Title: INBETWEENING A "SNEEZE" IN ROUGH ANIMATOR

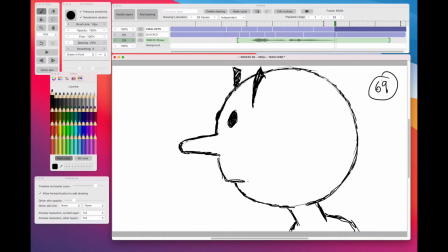238s
All right, so what we know now is where our frame,
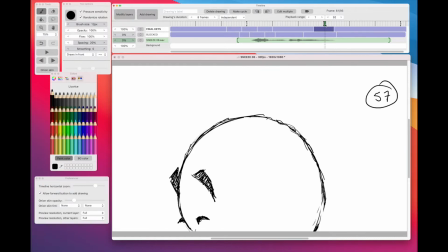245s
our drawing, our key drawings have to be in terms of the timeline.
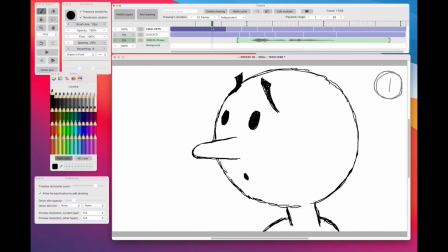250s
The next thing we want to do is, okay, so how many in-betweens do we need to put between one and the other to make it happen?
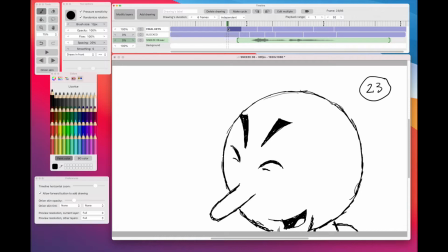257s
Because obviously that starts at 23, but we're not going to hold it. We're going to keep it in-betweening till we get to 29,
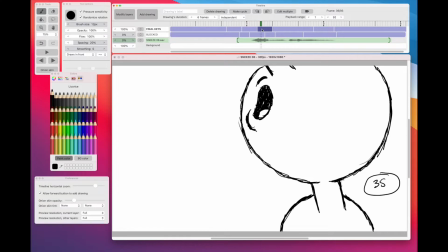265s
and then in-betweening until we get to 35, and so on and so on.
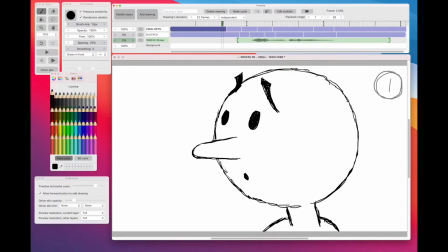269s
So we have to work out how many in-betweens to go from 1 to 23. Now, we're not going to in-between all those frames. It's really just the beginning's going to be static, and then suddenly it's just going to start around here.
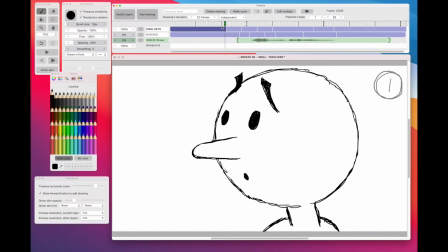284s
It's going to start in-betweening until 23. So we're looking at the last number of frames of getting into 23.
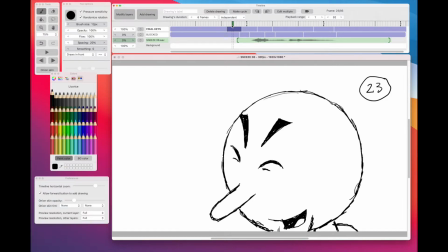292s
And looking at the movement, we're going from static to there, and then going pretty fluid through.
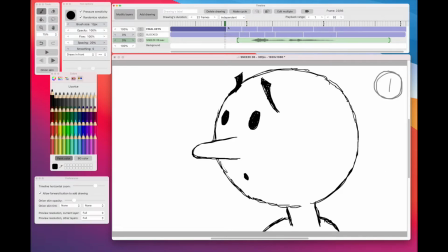300s
So what I'm going to suggest is we have 4 in-betweens. So I'm going to do an in-between chart. Let's do it out of the line of vision there. So we're going to go on drawing 1, we're going to go to 23.
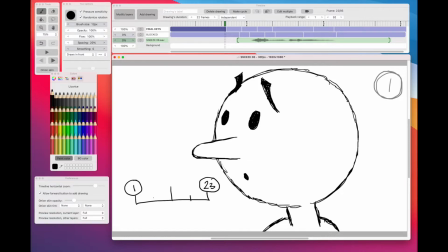315s
And I would suggest let's just do some even in-betweens, but have a little slow out at the beginning. A slow out, remember, is just a fine, an extra in-between there. So we're going 1, 3, 5, 7, 9 to 23.
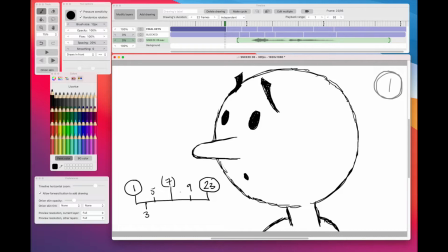333s
Okay? It doesn't matter that it's not, 21, 19, 17, 15. It doesn't matter. You can number it that way if you wanted to. Like 15, 17, 19, 21, 23.
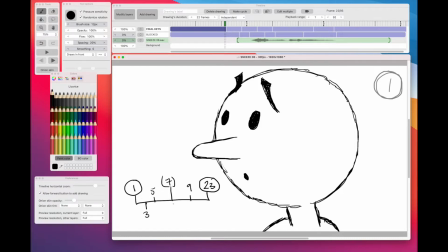346s
You could do that as well. It doesn't matter. It's really working out how many in-betweens. So this will give us a very, very slight, slow start and then build up into a pretty faster moving sequence.
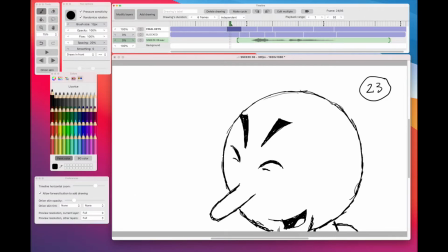359s
And then we're going to go from 23 to there. And we've got, let's see, 1, 2 in-betweens to do it. So what I would suggest is we slow in a little bit into 23,
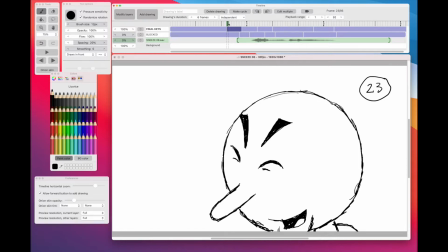376s
and again you're just going to have to judge this on your own character, but I feel that he's reaching a down point there and then he goes up, so that's an ending point. So I like slowing into an ending point. So we're going to go from 23 to 29.
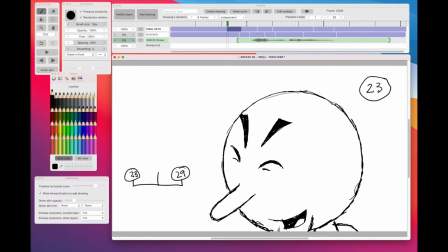397s
So what I would do is make 25 our breakdown position, and 27 easing us into 29.
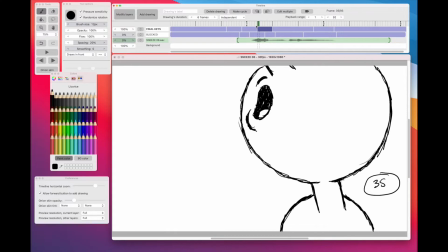407s
And then from 29 we're going up to 35, and we've got, let's see, 1,
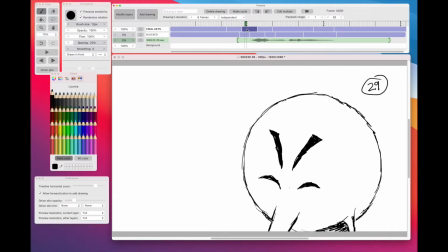415s
2, again 2 in-betweens. That's all we've got. So we're going to go from 29 to 35. That gives us 31 and 33.
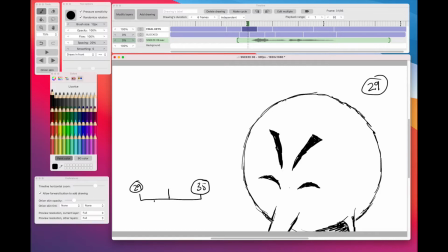431s
Well, what I would recommend is that we actually slow out, because we slowed into 29. Why don't we slow out of 29? So we put 31 there. 33 would be our breakdown, and 35 would be our next key.
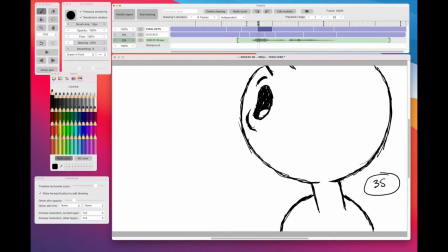448s
Now we may find that's not perfect, but let's work with it for now.
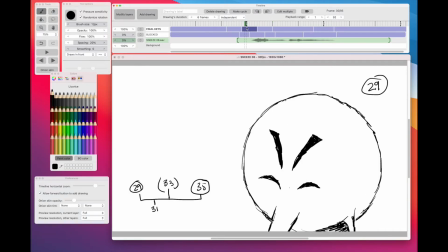453s
And then that's going to go fast up to there and fast forward to there,
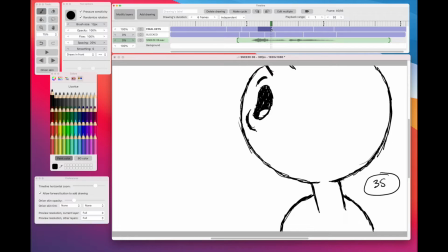460s
and again we're going to have 1, 2 in-betweens there from 35 through to 41. So what I'm going to do is do 35 to 41,
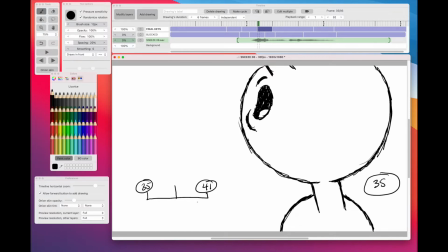479s
and I'm going to slow into 41 because we've done a big move up and forward, and then we want to ease into it.